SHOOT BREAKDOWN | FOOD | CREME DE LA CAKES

Before we get into this shoot breakdown, I just want to say a massive thank you to everyone who's been commenting, liking, sharing, subscribing. It means so much to me that people are supporting this new venture of mine on YouTube. And it's incredible to see when people message me on Instagram that they're learning from my videos. They're learning, you know, how to do something, or something that I might have said just might have sparked something in their mind. And that in itself is phenomenal. So I've just turned up at my sister's cake baking workshop, and we're on day one of two, where we're going to be filming two separate films of her making two separate cakes. Krisha has her business called Creme De La Cakes. Make sure you check her out. She makes some amazing cakes. Like, sometimes I see her designs, her outcomes of her cakes, and I'm just like, how have you come up with that? It's incredible. The first thing that goes through my head when I think about filming with Krisha and filming her cake baking is high key lighting. So nice and bright with a little bit of direction, and just capturing the detail, whatever Krisha's gonna be doing on camera, with specific lenses and all of that. If you don't want high key lighting and you want something a little bit more contrasty, then make sure you check out the other video I made for man-made furniture, which shows very directional, very moody lighting to still capture the details though.
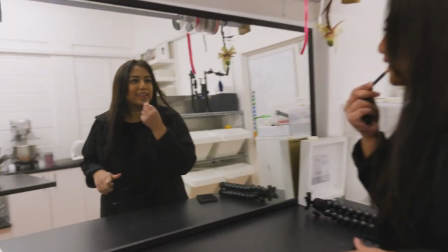I just told Krisha I'm gonna do her introduction. This is what she does. This is Krisha, this is Creme De
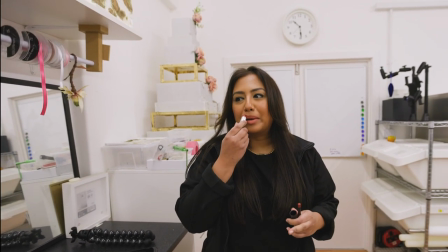La Cakes. Tell us what we're gonna be doing today. So I thought it
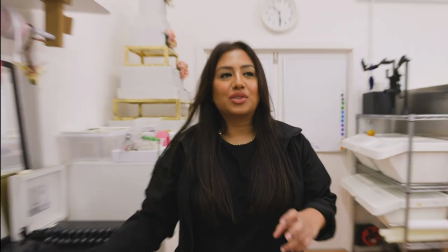would be fun to film some sort of videos of me making handbags. If you know me, you know I'm obsessed with, like... No one knows you, this is my channel. Okay, fine. Go on. If you don't know, now you know that I love handbags. So today we are recreating one of my favourite handbags.
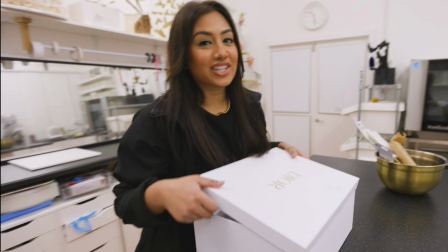So I have wanted this bag for ages, and I treated myself to it.
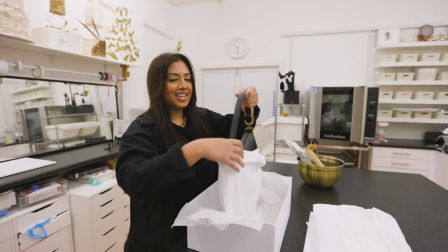So I thought, why not turn it into a cake? So this is the Dior Saddle.
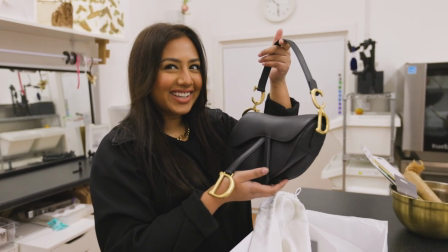Oh my God, why are you plugging this? You actually are an influencer. Dior, please sponsor me.
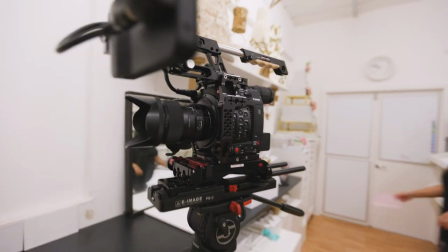I don't want to use a big setup for this shoot because I'm going to be moving around a lot. I need a lightweight setup.
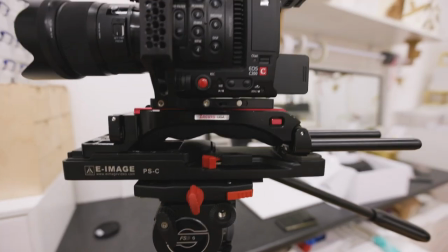I'm not even going to be on a shoulder rig, so I'm just purely going to take the
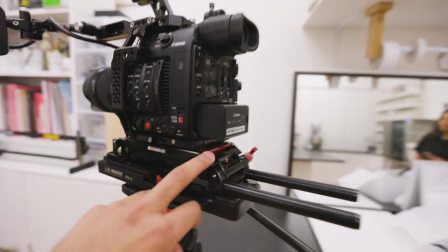C200 off the actual base plate and move around all handheld.
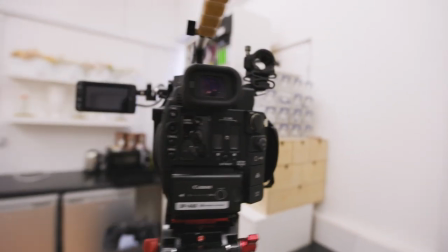And, you know, I've got the hand grip there that's going to help me do that. So, yeah, super lightweight.
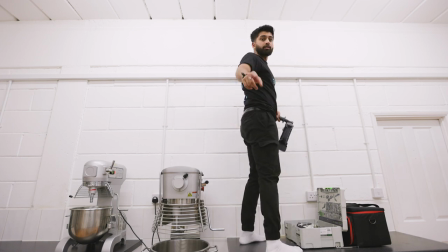Do me a favour, just bring the camera and film this last one, please.
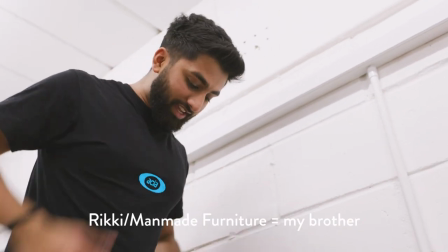If anyone who knows me, I'm actually an idiot with tools, and I had to get Ricky to give me a proper run through of how to do everything.
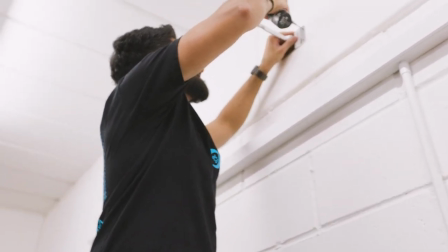This is actually the first time I've ever seen Russian. Make something, if this is what you call making.
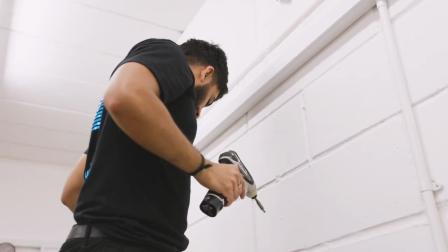DIY! Oh no. I'm actually making Krisha yawn because I've done this about 15 times now.
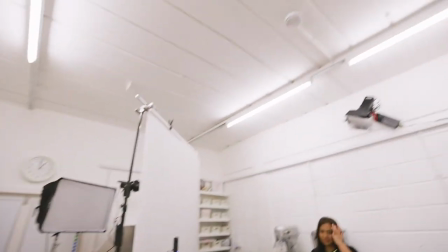So, let's try and get it in this one. This is the setup. I've got the house lights on currently because I want to show you what the difference is when we get to it.
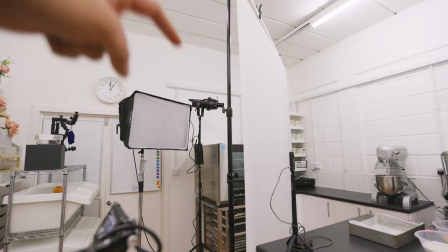We've got my Aputure Nova over there. We've got my 120D Mark II over there with the optical snoot.
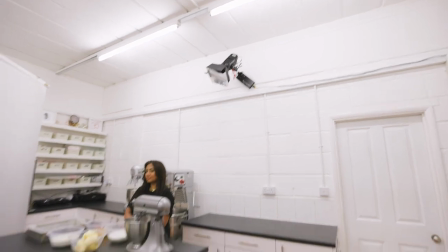And we've got my hair light up there, my 120D with the barn doors. Let me turn to this camera now.
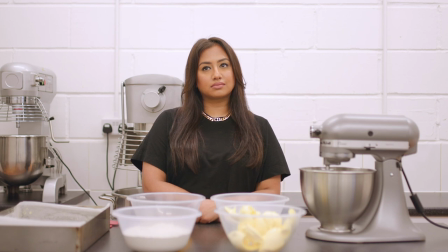I switched to my C200 now, so you can see what house lighting looks like on Krisha. There's no control, it's not very flattering, and it's just a bit bland. So we will turn the house lights off.
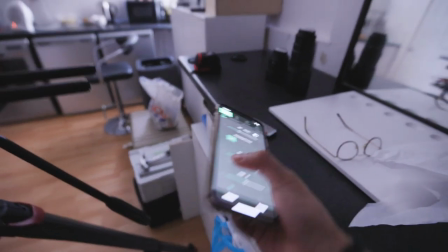We'll come to my phone on the Sidus Link app and turn the Aputure Nova on.
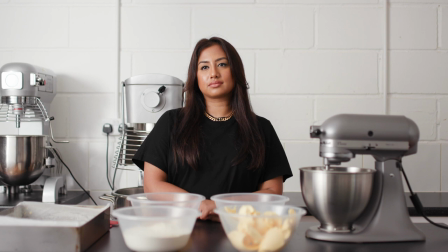Now already you can see the difference between the house lights and this image. It looks so much better, and that's only just one light. The next light we'll introduce is my hair light, and that's just a subtle bit of separation between Krisha and the background.
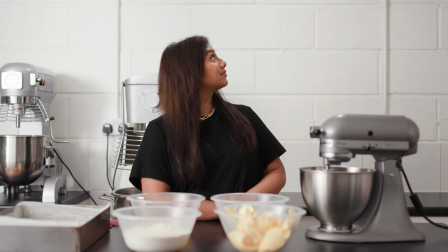It's minuscule, but there's just something in it that just creates that little bit of separation.
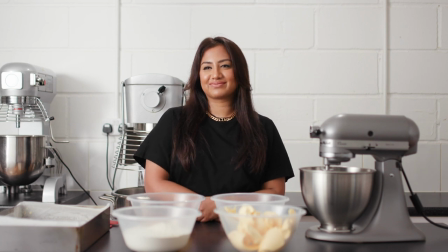Lastly, this is the last light. Now this is the optical snoot that's going to be playing a role here, so keep an eye on the background, and we'll flick it on and flick it off.
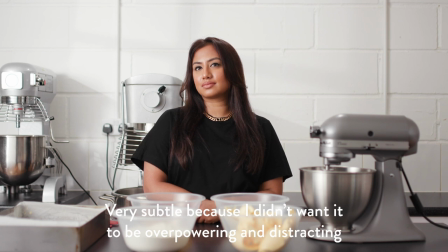So you see here, we've got a gobo in there that makes it look like there's a window coming in from the left side of frame.
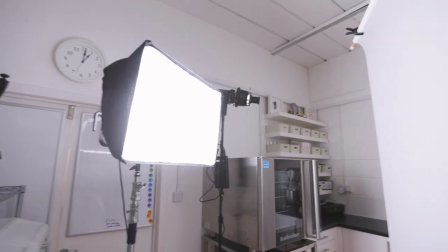Now, realistically, there is no window. It's just a plain white wall and a couple of shelves.
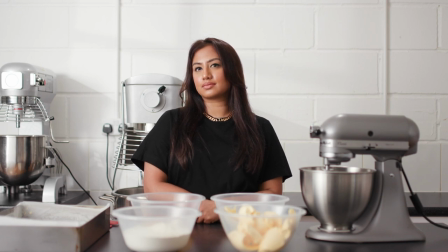So it makes a massive difference, and it makes it look super realistic.
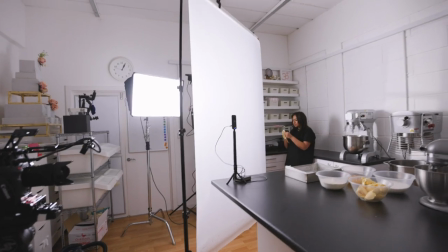All right, I'm boring Krisha. We'll just get into the video now. I apologize, I kind of really rushed through that last section, but I wanted to go into it a little bit more detail.
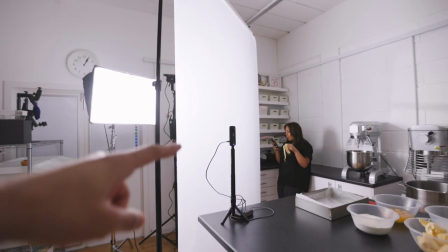So the reason we're going through a Lee 216 diffusion roll is to spread the light.
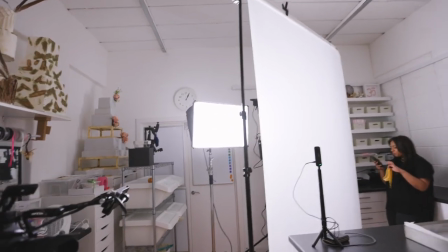Now, I am using the softbox attachment on the Aputure Nova,
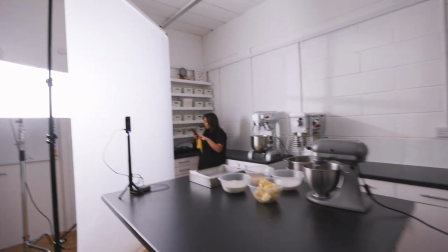but that just sometimes doesn't give the spread of light that I'm after, and sometimes it's very harsh.
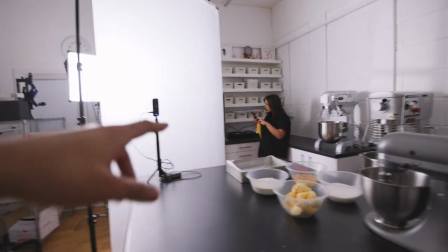So what this roll is doing, one, it's giving really nice
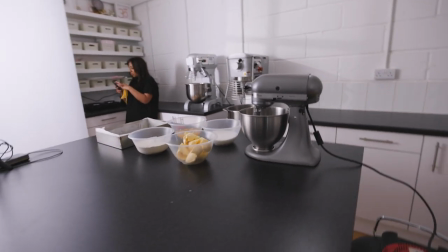gradations of light on the products, but then it's also creating the light fall off on Krisha as well.
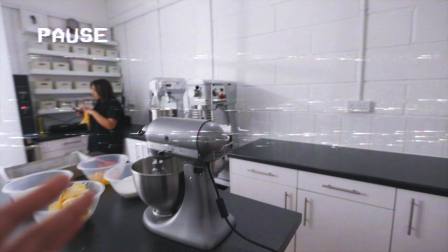Okay, pause for 2 seconds because I didn't say something that's actually quite important about using the roller diffusion. What's actually happening here is the roller diff, the lead 216, is making my Aputure Nova light source larger, which means the shadows on Creche will be a lot softer and roll off nicer than if I was just to use my Nova through its softbox.
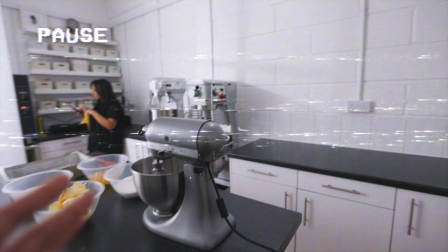The larger your source of light means the softer your shadows will be, and I'm trying to make my Nova as large of a light source as possible to create some really nice shadows on Creche. What I didn't mention was that there's some white walls behind me, so the Nova light is going to be bouncing back into the shadow side,
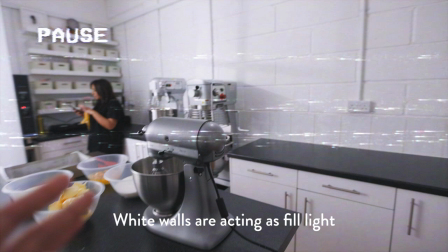which is what I want to help to lift the shadows so it's not too contrasty as I'm creating that high key lighting. So whilst filming, I've asked my mum to come along, who's here.
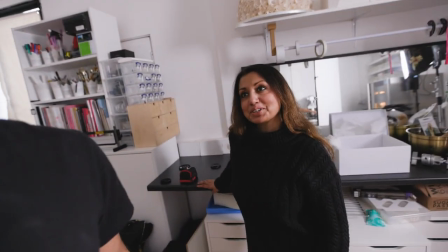She's come to help out her favourite child. My favourite child. Yeah, I am definitely her favourite.
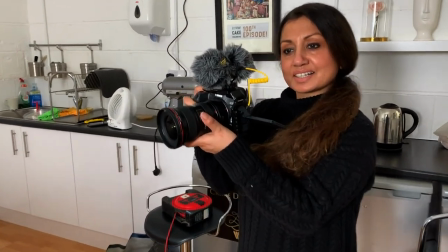So I've given my mum my Canon R5 to film some behind the scenes footage of me.
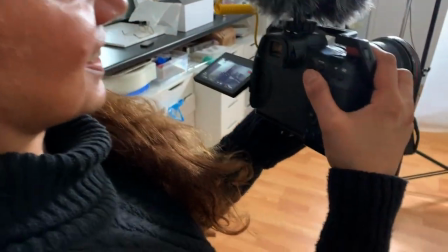And mum, show me your stance, show me your little rocking movement.
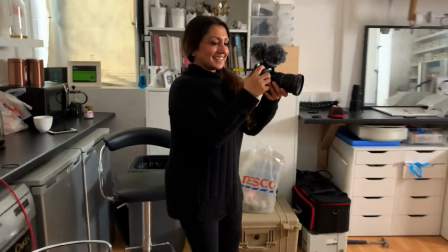Hold on one sec, show me again. That's it, keep going, there we go.
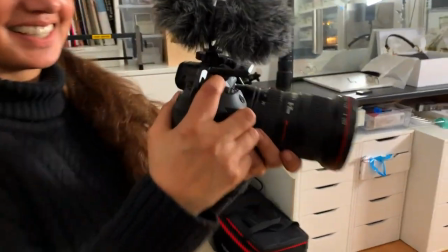She's got the movement on lock, look.
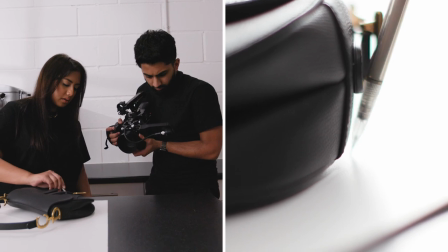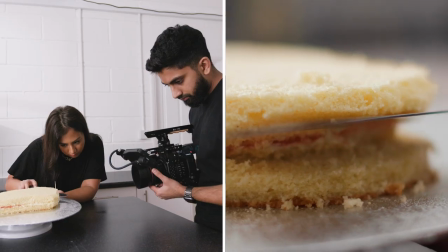Mum is a hairdresser and she's actually the reason I've been looking sharp during lockdown. Isn't it, Mum? Yep. Yep. We're just waiting for Creche to stop being so slow. Just on a little bit of a break. Had some lunch, eaten some food, had some snacks.
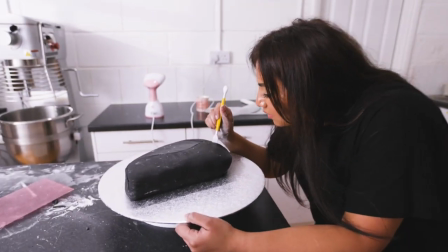Creche, how's today gone? Have you enjoyed your shooting experience with Rishan Pithwa? No, because you have to take everything 100 times and it's annoying.
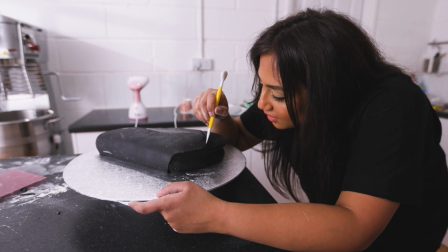I'm still learning how to YouTube. That's actually well harsh to me.
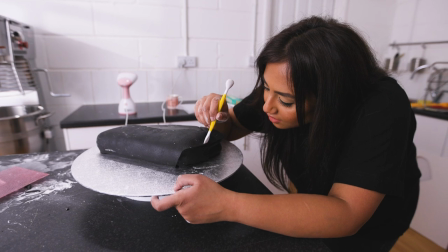We're not all Channel 4 experts like you. Did you like that subtle plug there?
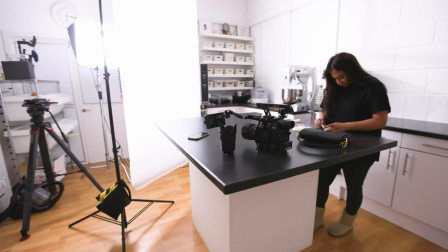She's actually on Netflix as well. So that's pretty much it. That's the whole shoot.
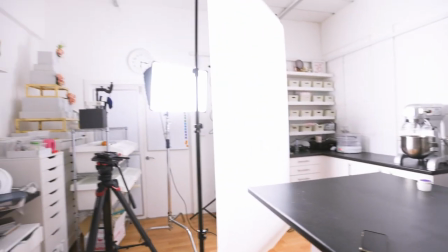That's the whole breakdown of the lighting, the camera.
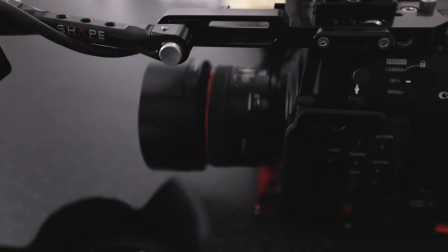The main lenses I've used on today's shoot have been the Canon 50mm 1.2 and the Sigma 35mm 1.4 art lens. And for tomorrow's shoot, it's pretty much gonna be the same setup, the same everything. We're just gonna carry on going, really. Creche is just finishing off the last few bits of the Chanel bag. She's really busy right now. This is Dior. Oh yeah, sorry. This is how much I know about brands. This feels proper cringe and I don't really want to do this, but if you did like this video, let me know below. No, I don't want to say it, Creche. If you do want to see any other kind of videos that specifically go through something in particular, get him, follow me. In particular, drop me a shout, let me know. And yeah, I am still aiming to try and post one video a week. So yeah. Bye. Yeah. Yeah. Bye. So yeah. So yeah, Creche, say bye. Bye everyone, see you tomorrow. Tomorrow.